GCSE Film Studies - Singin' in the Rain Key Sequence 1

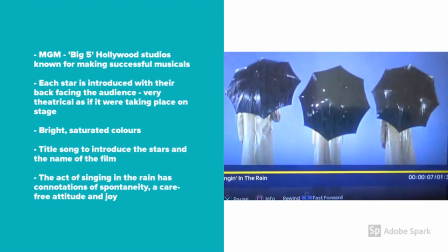266s
Okay, so starting it off with the MGM lion, that famous logo, obviously MGM known for making its successful musicals.
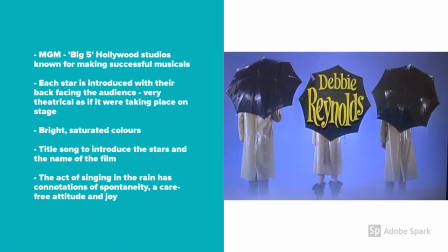273s
We then got each star being introduced with the back to the audience as if they're on stage. You've got the sort of bright saturated colours, that kind of unnaturalistic background with the fog,
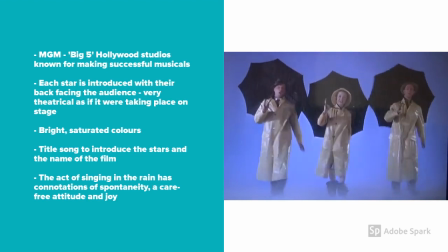282s
almost as if they're in a studio, and then the sort of bright yellow max. The idea of sort of spontaneous singing, carefree attitude, etc., etc.
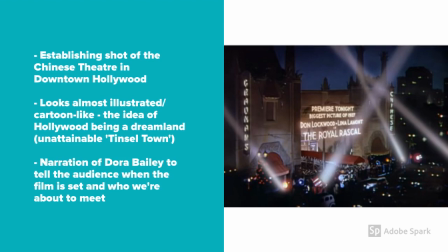296s
Okay, and then there's just a nice little establishing shot there of the theatre in downtown Hollywood. It looks almost sort of illustrated, like it isn't quite real. The idea of Hollywood being like a dreamland. I put the unattainable tinsel town, as that's what it was called in the 20s.
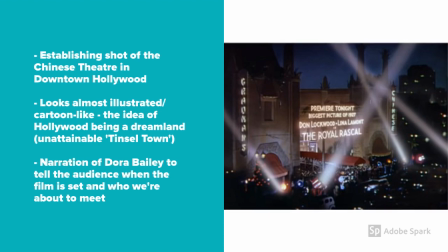312s
And then Dora Bailey kind of tells us exactly when the film is set in 1927 and the protagonists that we're about to meet as well.
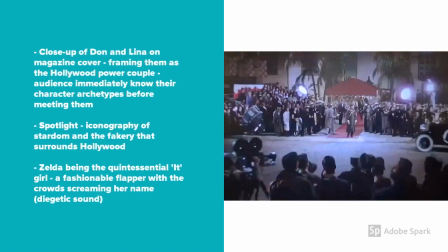319s
So they're known as the big movie stars. And then next up, we've got that close-up of the magazine cover with Don and Lena on the front.
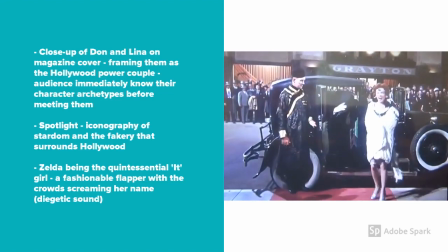328s
So we immediately know that we're waiting for them. They are the stars, the sort of the Hollywood couple that people want to be.
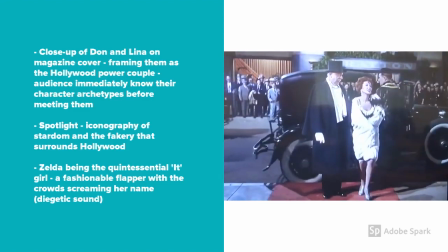334s
Then the spotlight, that kind of iconography of stardom and fakery surrounding Hollywood, all eyes on them.
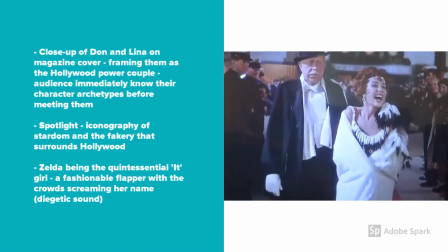340s
And then finally, the character Zelda sort of strutting the catwalk there.
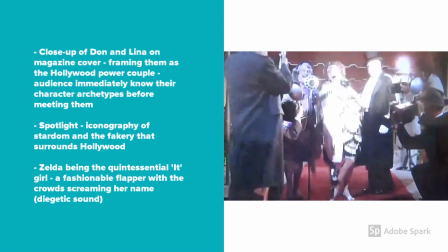344s
She's sort of like that it girl. She's got her flapper dress on, so it's the 20s, and sort of this crowd screaming her name.
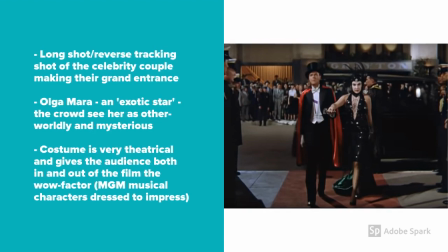352s
And then I just wanted to briefly talk about this sort of long shot, but it's also a reverse tracking shot as the camera is kind of like moving backwards as the characters are walking towards us on the red carpet. Very grand costume, incredibly kind of over the top, theatrical.
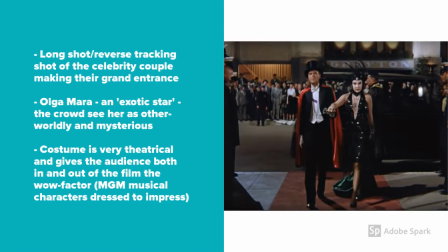367s
Audiences at the time would have found this completely amazing because they wouldn't have seen garments quite like this before, remembering that it was in the 1950s.
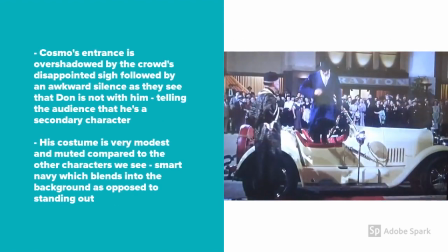376s
Okay, so just something to think about to do with costume. So then we have Cosmo's entrance, which is kind of a disappointment for the crowd.
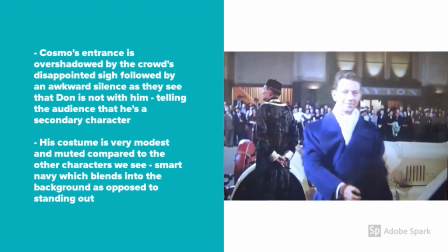385s
As you can see, they kind of sigh when they see that Don isn't with them, and then there's that awkward silence as he approaches the reporter.
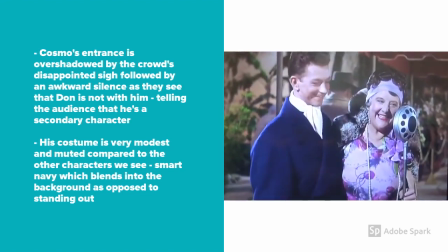390s
She introduces him, but obviously he doesn't even get a chance to speak before they see that Donna and Lena are about to arrive,
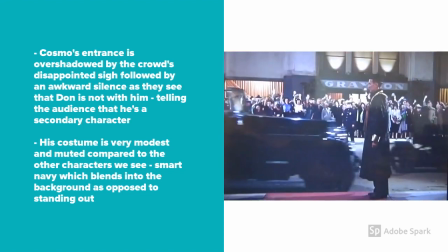398s
and the excitement ensues, lots of screaming from the crowd.
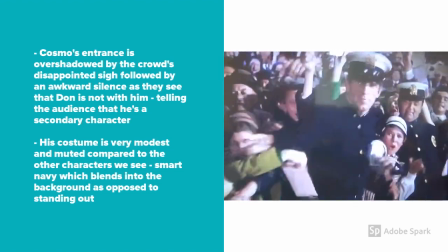401s
Also, just to quickly say that Cosmo's costume is very muted, so he sort of blends into the crowd as opposed to standing out.
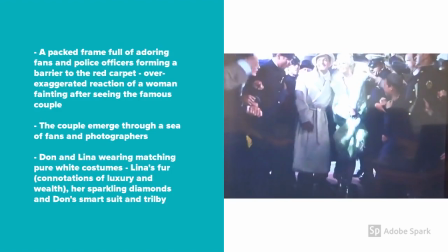408s
And then when we finally meet Don and Lena, they kind of emerge through a sea of sort of adoring fans.
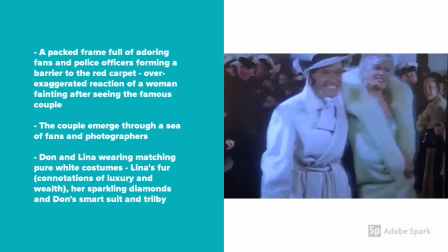414s
You've got that one woman fainting, you've got the man trying to shake his hand, and all the photographers, the paparazzi.
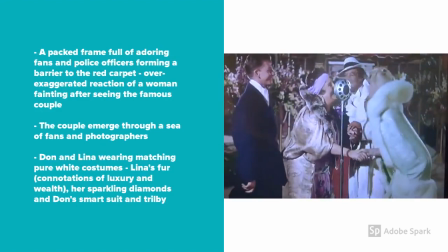419s
Then their costume as well, sort of white standing out.
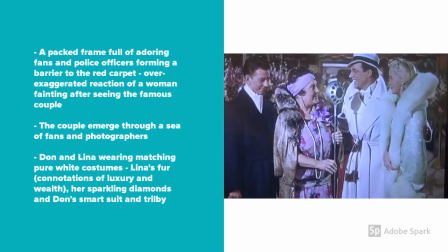423s
No one else is wearing white here, so it kind of really makes them sort of seem like the ultimate sort of power couple, dripping with diamonds, Lena there, and her fur as well, like connotations of luxury and wealth. So, really quickly, I found this lovely book in my attic, and I got this years ago as a present. I'll bring it into school because it's amazing. It's got some brilliant sort of images and lots of sort of interesting things to do with the costume, especially in the sort of Hollywood era of Singing in the Rain. So sort of spanning from the 1920s to 1960s, really sort of interesting. And then obviously how they were sold on, because there was a really amazing costume exhibit at the V&A Museum in London. So just a quick little look there.
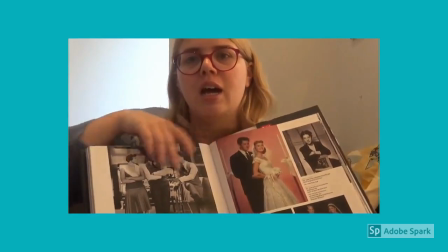477s
So there's obviously Singing in the Rain, and they're not the most exciting costumes.
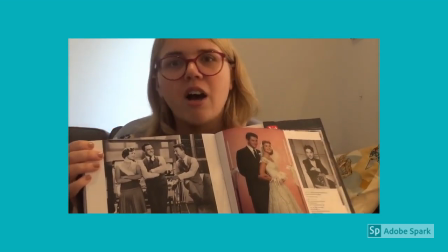481s
Actually, the three main protagonists aren't as incredible in terms of costume as Lena's costumes are.
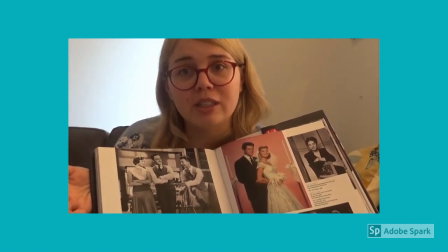487s
Obviously, that opening scene we just looked at with the amazing white coat,
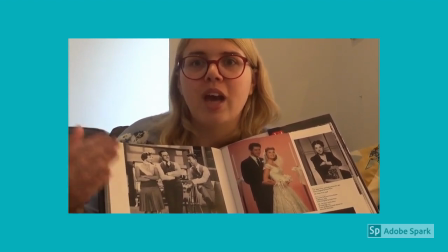491s
and then obviously the opening with all of the other stars that come before Lena and Don and Cosmo.
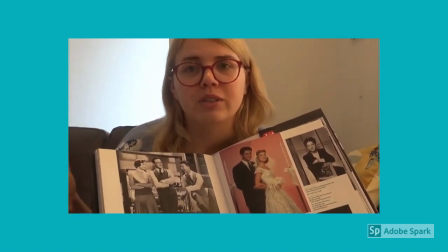498s
They're just sort of dripping in sort of grandeur, aren't they, with all the sort of sequins and it being very over the top and theatrical.
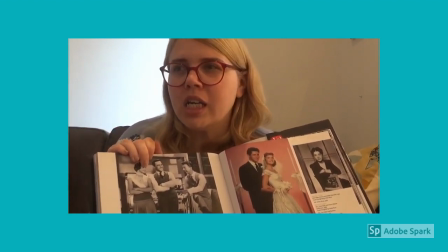504s
Okay, almost sort of like sort of unreal kind of.